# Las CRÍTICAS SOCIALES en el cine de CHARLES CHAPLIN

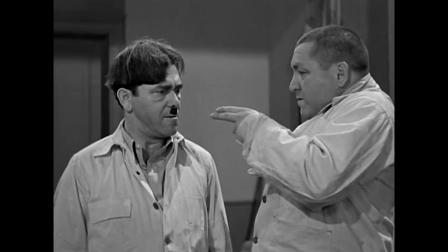15:48 Y ahí es cuando buscan a alguien tan estúpido que encaje con las cualidades de Moe.
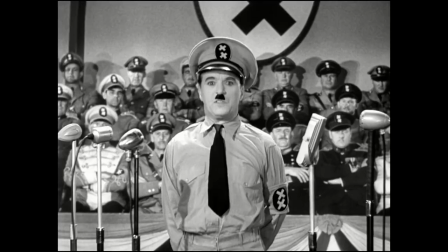15:53 Los tres chiflados dejan una marca con el humor que incluye los golpes físicos y la torpeza.
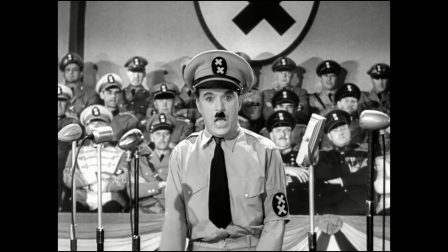15:58 Pero meses más tarde, hubo otro hombre que ridiculizó al dictador alemán.
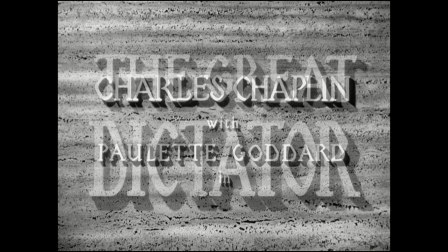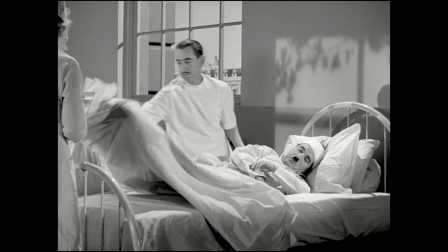16:13 Un judío pelea con el ejército de Tomaña en la Primera Guerra Mundial. Se accidenta, pierde la memoria y queda internado en un hospital psiquiátrico.
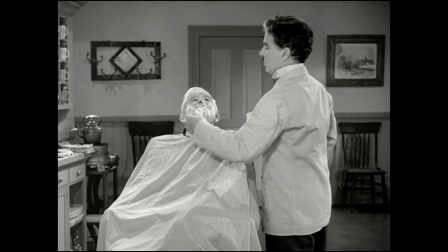16:22 Solo recuerda lo sucedido antes del conflicto bélico. Él era el barbero del barrio.
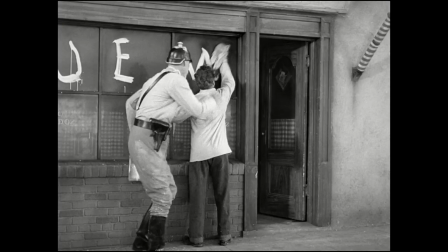16:27 20 años después, se escapa y vuelve a su local.
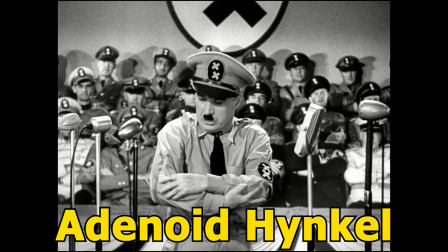16:30 Ignora que su barrio ahora es un gueto judío y que el presidente del país es el despiadado dictador, Adenoy Hinkel.
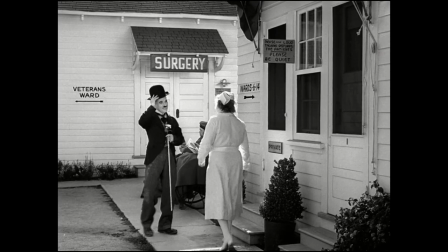16:38 Si bien no se trata de clásico Charlotte, por momentos resulta muy difícil no relacionarlo a él.
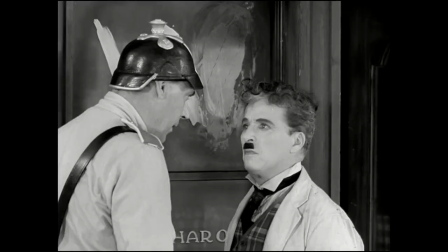16:44 Es carismático, torpe y sin ninguna gota de maldad.
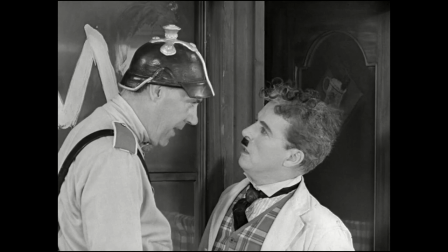16:47 Un hombre que vuelve a su barrio y no comprende el violento contexto que está atravesando su país y que vivirá los despojos hacia la comunidad judía.
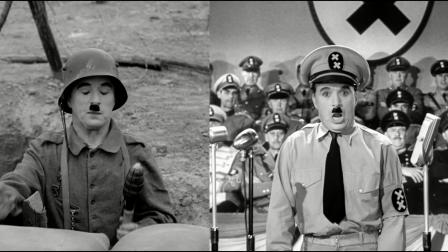16:56 Este personaje tiene su contraparte, el dictador de Tomania, Adeno y Hinkel.
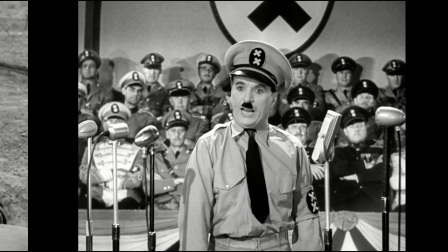17:01 Estos dos protagonistas son interpretados por el mismísimo Chaplin, lo que nos da una puesta en escena diferente a lo que venía planteando en sus anteriores películas.
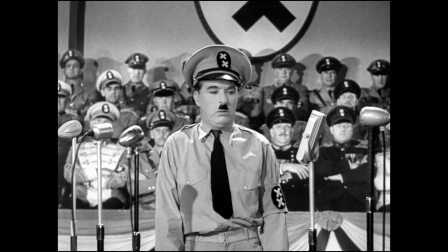17:10 Primero, observemos el comportamiento de este enloquecido dictador. Habla en un idioma que no llega a ser el alemán.
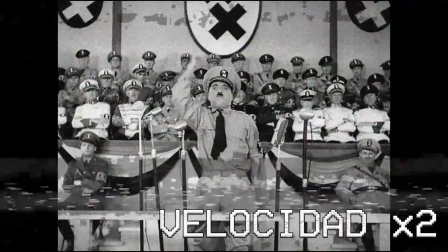17:17 Dice largas frases con una euforia exacerbada y luego un traductor resume lo que dijo en una sola frase.
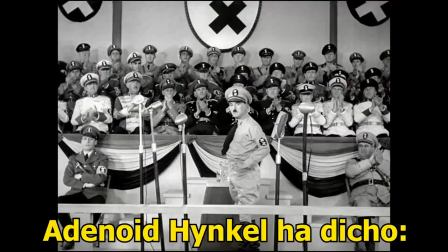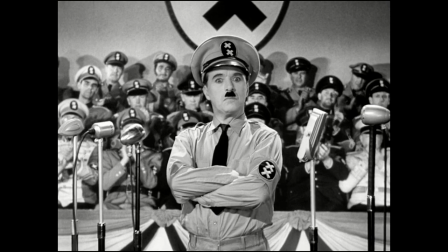17:32 Lo que nos quiere decir que no importa qué tanto entusiasmo le ponga el mensaje.
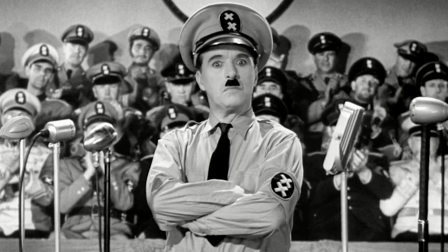17:37 Está inflado, inflado, y lo que quiere comunicar podría hacerlo en dos o tres líneas,
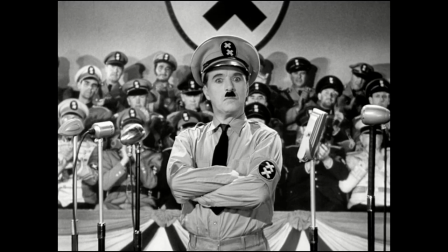17:44 o sea, hablar mucho sin decir nada. Y como frutilla del postre, el dictador decide cuándo las masas deben callarse y dejar de aplaudir.
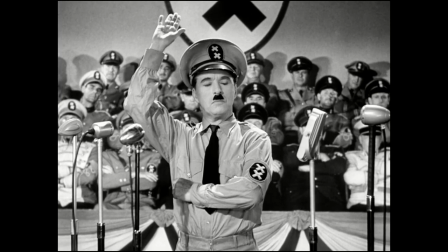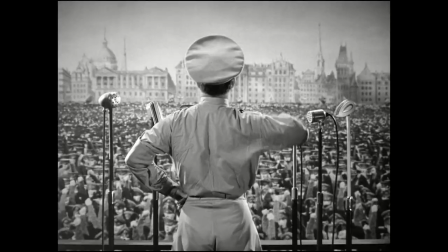17:58 Es tan insoportable que hasta los micrófonos huyen de él y sus palabras. La cámara la ponen tal y como lo hacían las famosas películas nazis de la época.
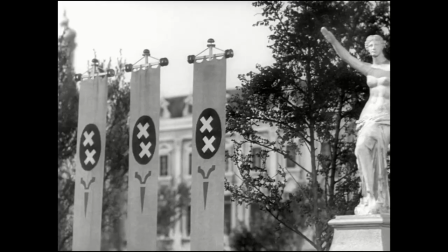18:06 Esos grandes planos multitudinarios, todos alzando los brazos y respondiendo al Führer,
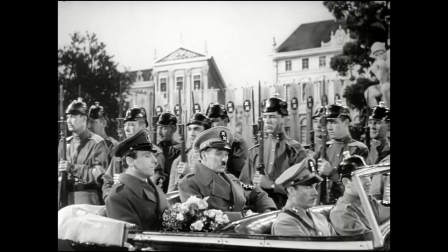18:13 enarbolando las banderas del partido y mostrando los desfiles políticos en automóviles de lujo.
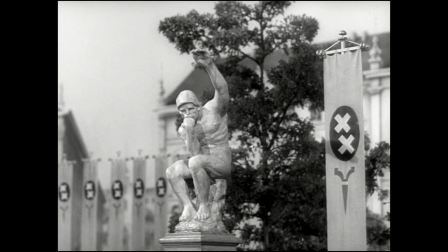18:19 Incluso el pensador, la escultura del francés Auguste Rodin, está haciendo el saludo.
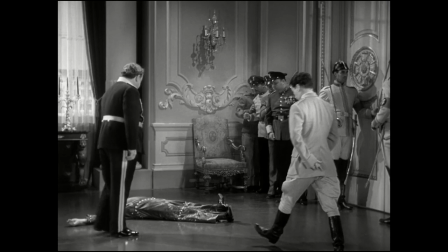18:24 A Hinkel le muestran inventos tecnológicos que siempre terminan fallando.
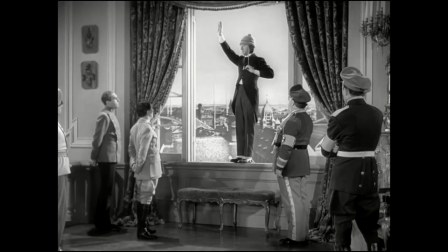18:29 Por ejemplo, un sombrero que hacía de paracaídas pero que nunca funcionó. Es una parodia muy directa a los inventos alemanes de guerra en la época.
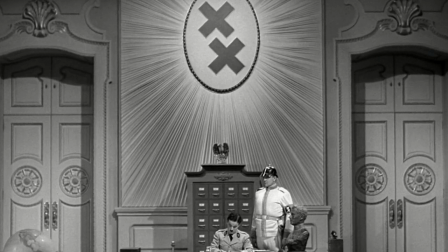18:40 Esta que ves en pantalla es su oficina.
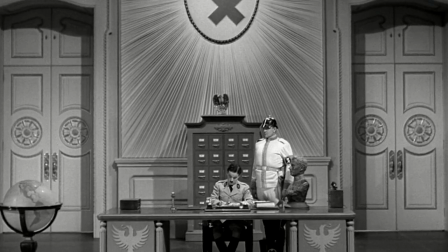18:43 Pareciera que es una especie de dios, con su símbolo iluminado con el sol como si estuviese en el centro del cielo.
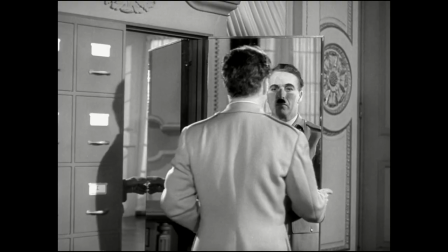18:50 Él es el centro del mundo.
Yo soy el centro del mundo.
Hinkle vive ocupado,
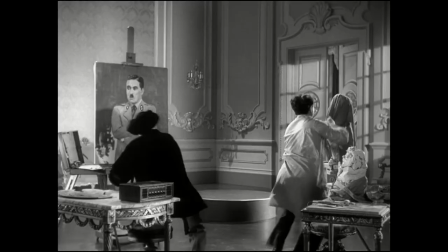18:57 quiere estar en todas y a pesar de su violencia política no tiene muy en claro lo que quiere Es un burgués que desea que lo pinten en sus ratos libres,
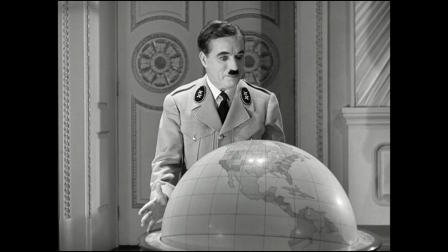19:06 que toca el piano y que fantasea con conquistar el mundo Esta escena con el planetario en sus manos es una
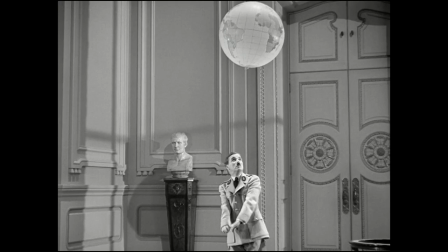19:12 de las más icónicas en la historia del cine mundial Son dos minutos de pura privacidad y silencio entre Hinkle y su objeto de mayor deseo,
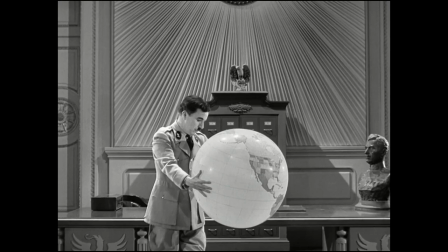19:21 el mundo entero aquello que anhela conquistar
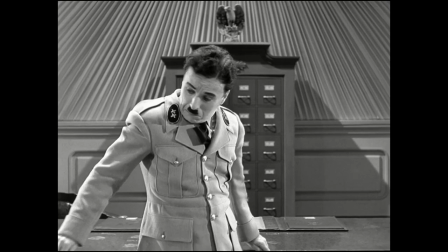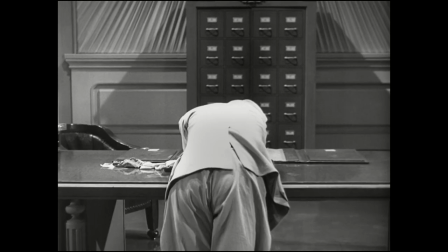19:32 si, la ilusión termina pinchándose y él elige volver
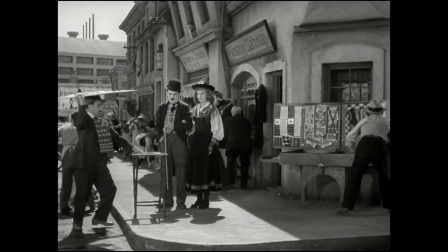19:37 a caer en la violencia e instigar los pogromos y desastres contra el pueblo
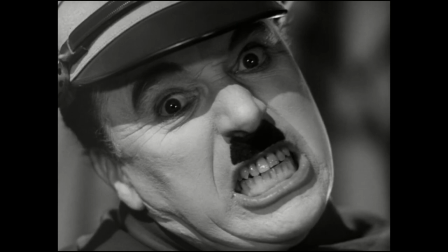19:42 judío algo que sucedió durante el nazismo este plano con el dictador enfurecido
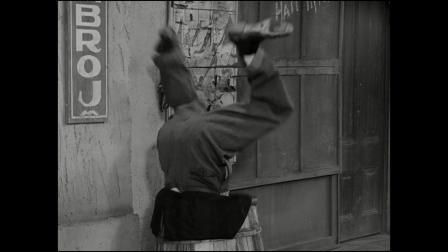19:47 es tan fugaz como brillante la cosa verdaderamente se pudre en el gueto y ahí es donde vuelve a
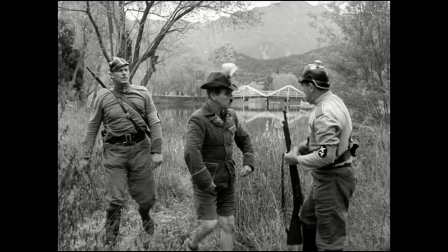19:52 entrar en esta historia el barbero judío el otro protagonista, también interpretado por Chaplin.